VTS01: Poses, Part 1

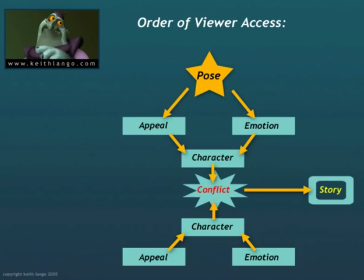(4:11)
and their characters mean a lot to them. And when you take a look at it, their poses mean a lot to them as well.
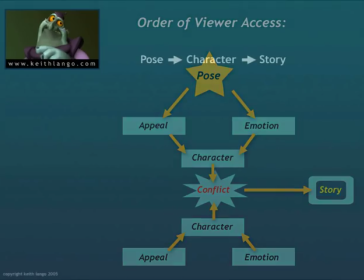(4:18)
And their stuff is very good because of that. Poses reveal character and characters drive story.
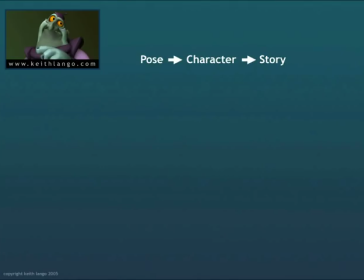(4:25)
Then the better we are at creating poses that are appealing, that show a character, that give us a window into their soul at that moment as they react to a moment in the story, as they react to yet another character,
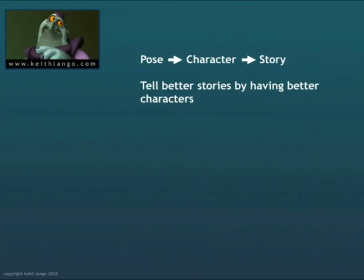(4:40)
then the better we are at constructing our poses to allow people to understand and access that character, the better we are at telling stories. And so the specifics now are really important about, okay, what makes up good posing.
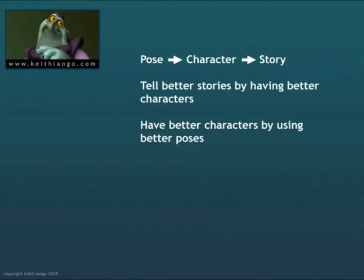(4:57)
And so that's what we're going to go to next is we're going to start delving into the specifics, and we're going to do this for probably a couple months at least, of really figuring out all the little details and all the things to keep in mind for building good, solid posing.
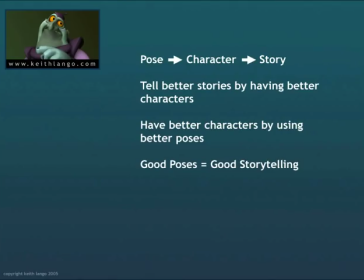(5:11)
Because ultimately, our storytelling is really only as good as our ability to express our characters right at the core issue of it.
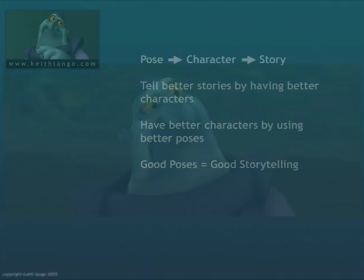(5:19)
Those still frame illustrations of who this character is at that moment
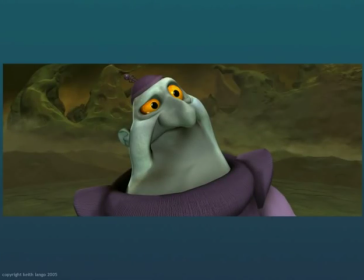(5:23)
really capture what the story is about and what that character is about. So let's move into some specifics as to what makes up good poses. One of the red herrings about CG animation is that it's 3D.
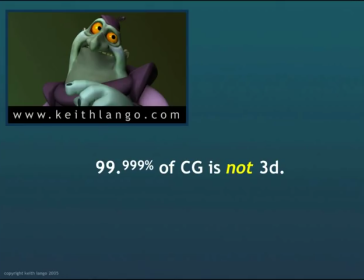(5:37)
Oh, look, it's 3D. It's got dimension. Baloney. If it's up on a screen, which 99.9% of this stuff is, then it's two-dimensional imagery. That's all it is. It may be fancy shading. It may be fancy lighting. It may be a fancy drawing, but ultimately, it's just shapes on a two-dimensional plane, which are communicating to us the concept of character.
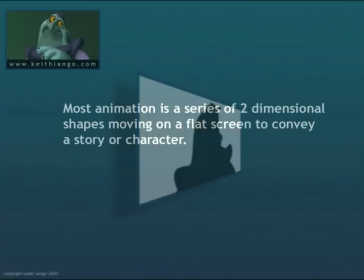(6:01)
And understanding that, we have to look at our poses from a two-dimensional standpoint, more so than you'd think it would be necessary, especially in CG animation.
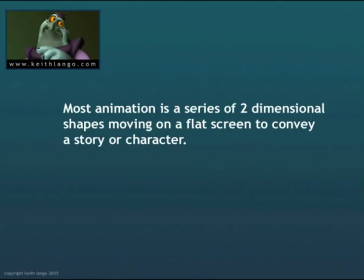(6:10)
But you have to look at it from that two-dimensional understanding. And because we're looking at things two-dimensionally as an audience, we have to think about them as animators two-dimensionally. Shapes on screen tell a story. And there's a whole understanding of what makes a shape appealing or a shape communicate.
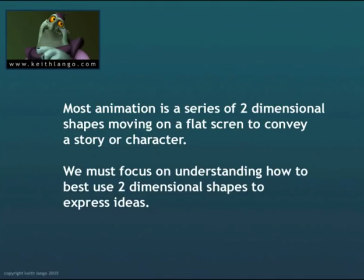(6:30)
And we have to bring this knowledge back down into our posing and to be able to grasp it and to communicate. If we don't understand what makes a certain shape aggressive versus another shape being passive, then how in the world are we ever going to communicate that to our audience? We're not going to be able to, and it's just that simple.
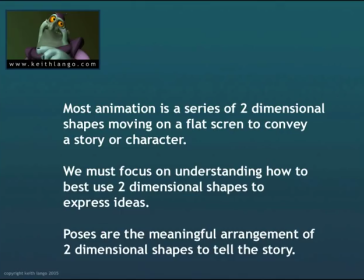(6:49)
So it stands to reason that if we're going to start focusing and training our minds to look at our poses and our characters from a two-dimensional aspect, since that's how our audience experiences them, then let's start breaking down what goes into creating good poses from a two-dimensional standpoint.
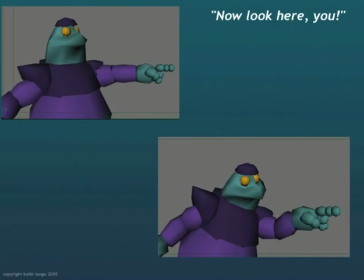(7:08)
One of the most interesting things about great poses is that great poses, even though they're still, have motion in them. Let's take a look at this right here. I have this little expression. Let's say a guy is saying, now look here, you. It's a rather accusing and aggressive move.
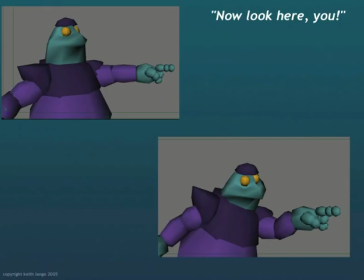(7:23)
If you take a look at the picture on the top left. That's rather static and dull and it just basically stinks. And then you take a look at the one on the lower right and now there's something happening. Now there's kind of a force to it. And if we take a look at just analyzing the line of action on these things,
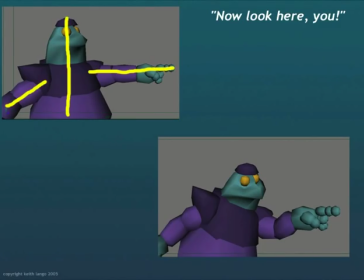(7:41)
we'll see that there is no action on the upper left-hand corner one and that there is action on the lower right-hand one. And that's the thing we're going to cover a lot in this first one is the line of action. If we take a look at the line of action here on the upper left-hand one, you'll see it's mostly vertical and horizontal.
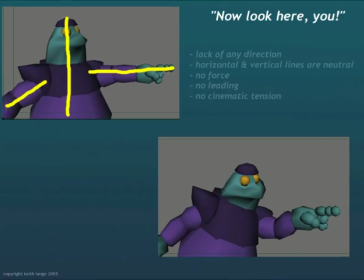(7:55)
Nothing much going on there, and it's not very interesting. If we take a look at that, it just lacks direction. The thing about horizontal and vertical lines is they're fairly neutral. They don't have any real meaning to them. Now, they're useful, but in and of themselves, they're fairly neutral. There's not much of a force here.
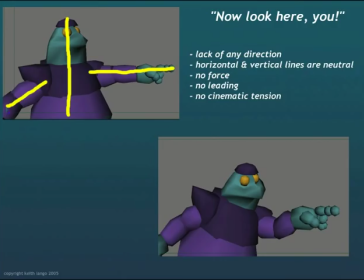(8:15)
I mean, you could look at it and follow the finger, but, you know, if you squint your eyes, you're not really getting much out of it. there's no leading of the viewers eye the pieces of the body are not moving together in order to give us something to to drive our eye in
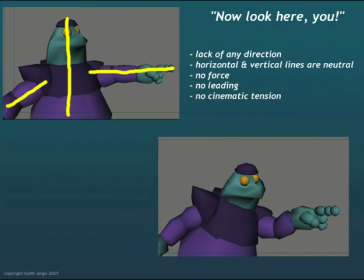(8:29)
a particular area and there's no cinematic tension whatsoever now if we take a look at the lines of action and how the lines are flowing on the lower
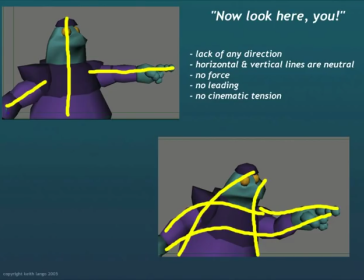(8:37)
right hand one we'll see there's a lot more going on we'll see that there's a definite strong screen right direction to everything that's going on and it all works together everything from the offside hand on the left, running up through his shoulders all the way down through the fingertip, from his hips on up into his head.
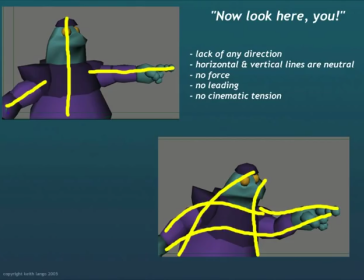(8:57)
You see there's a very strong angle to it. And so that strong direction is really important because that is what's going to give all of your poses that sense of motion to them. Even though they're sitting still, the best poses have motion in them. There's force to it. There's a flow to the image.
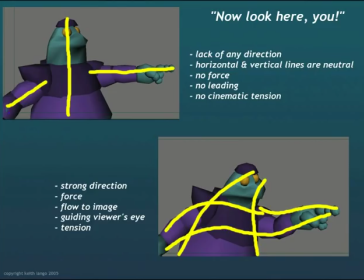(9:14)
We're guiding the viewer's eye to the right and there's a tension inside of this kind of inside of this kind of a presentation so we're going to try and look for these kinds of lines of action even though there's still images even though poses aren't really moving yet we want that sense of
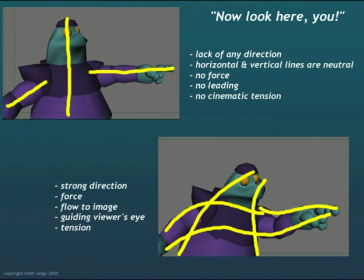(9:29)
motion in them so that we have that tension so that we can move our story forward with good storytelling if we're going to go ahead and
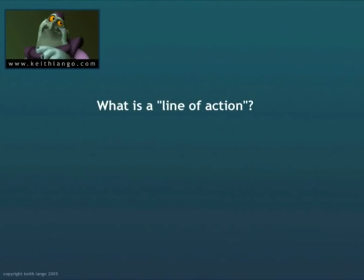(9:37)
define what a line of action is the way I think of line of action is I'm looking at where the character's force is driving.
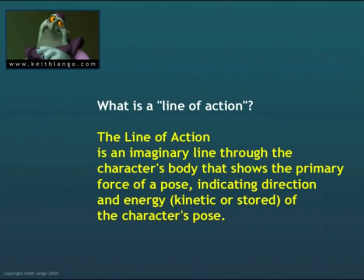(9:46)
And so a line of action is the main indicator of, if you were to draw, the force through the character from toe to head. Now there can be multiple lines of action, but there's a primary one and then there's accenting ones, which we'll get into later. But the primary line of action is going to be that thing that indicates the general force of the character in their pose.
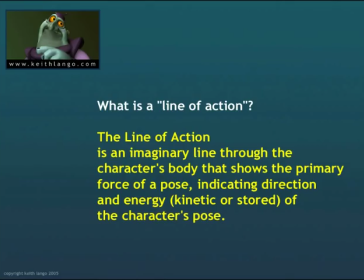(10:06)
Again, the best poses have motion in them.
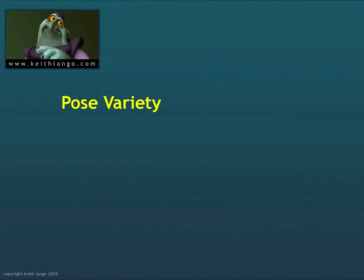(10:09)
another thing you want to do with your poses is that you do not want every pose to be the same volume think of the extremities or the extremeness of your pose in terms of volume, like music
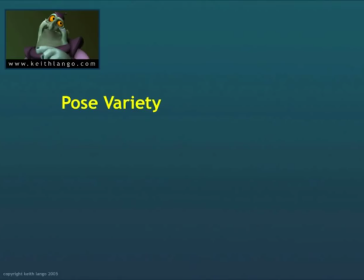(10:24)
if music is always loud and always the same tone it hurts, we don't like it, we turn it off, we don't listen to it what makes music appealing and interesting is the play back and forth between louder tones and softer tones and the rhythms of faster and slower.
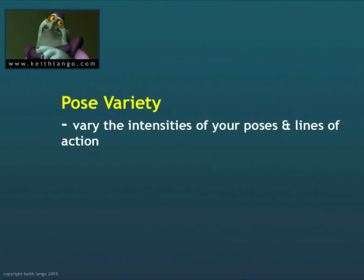(10:44)
The rhythm of faster and slower is a timing thing. Again, we'll get to timing in a little bit. But the volume or the strength of what you're trying to say is important to try and vary that.
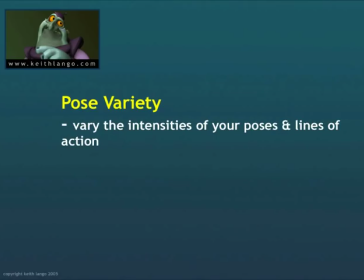(10:58)
In fact, it's a really good idea that for every scene that you plan, choose one pose, which is the pose. It's the one that gets the entire thing The whole thing hinges on that pose And it's always bigger More extreme or more important Than all the other ones
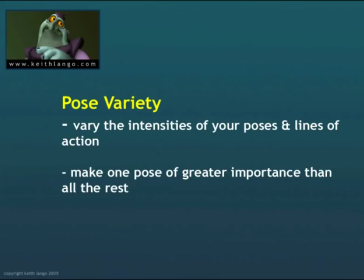(11:16)
Dash said it best in the Incredibles If everything is special Then nothing is special So save your energy Save your The extremeness of your line
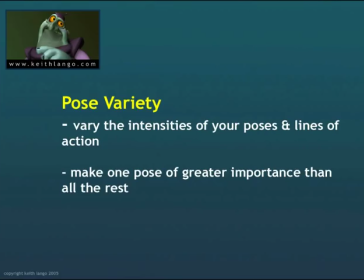(11:27)
of action For those poses that are really Key to getting the idea across I mean the ones that really really really nail it and work everything around it.
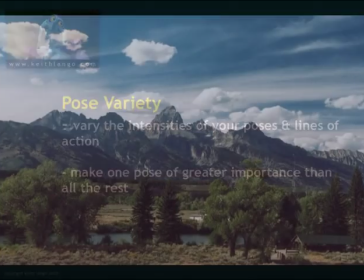(11:37)
What makes mountains beautiful is that there's always one that's taller than the other ones. And the smaller ones lead up and they bring your eye up to the mountain.
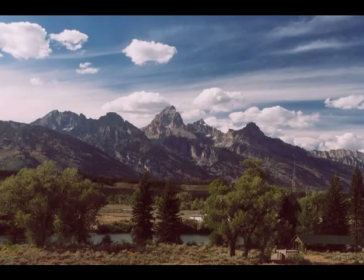(11:45)
The Grand Tetons is great because these fantastic mountains just rise up out of the plain and they just scream for you to look at them. And even so, the ones from the edge keep getting progressively higher and higher until you get to the one that's the tallest.
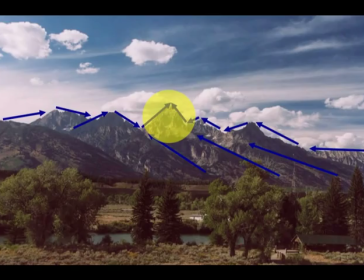(12:00)
And that's where our eyes go. And so when you're working on planning your poses, pick one, the one that's most important, and make that the one that you really put your energy into to communicate the story.
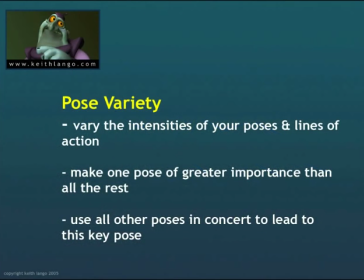(12:13)
The other ones are important as well. I mean, you don't want to slough off on them and be lazy, but you don't want every pose to be big.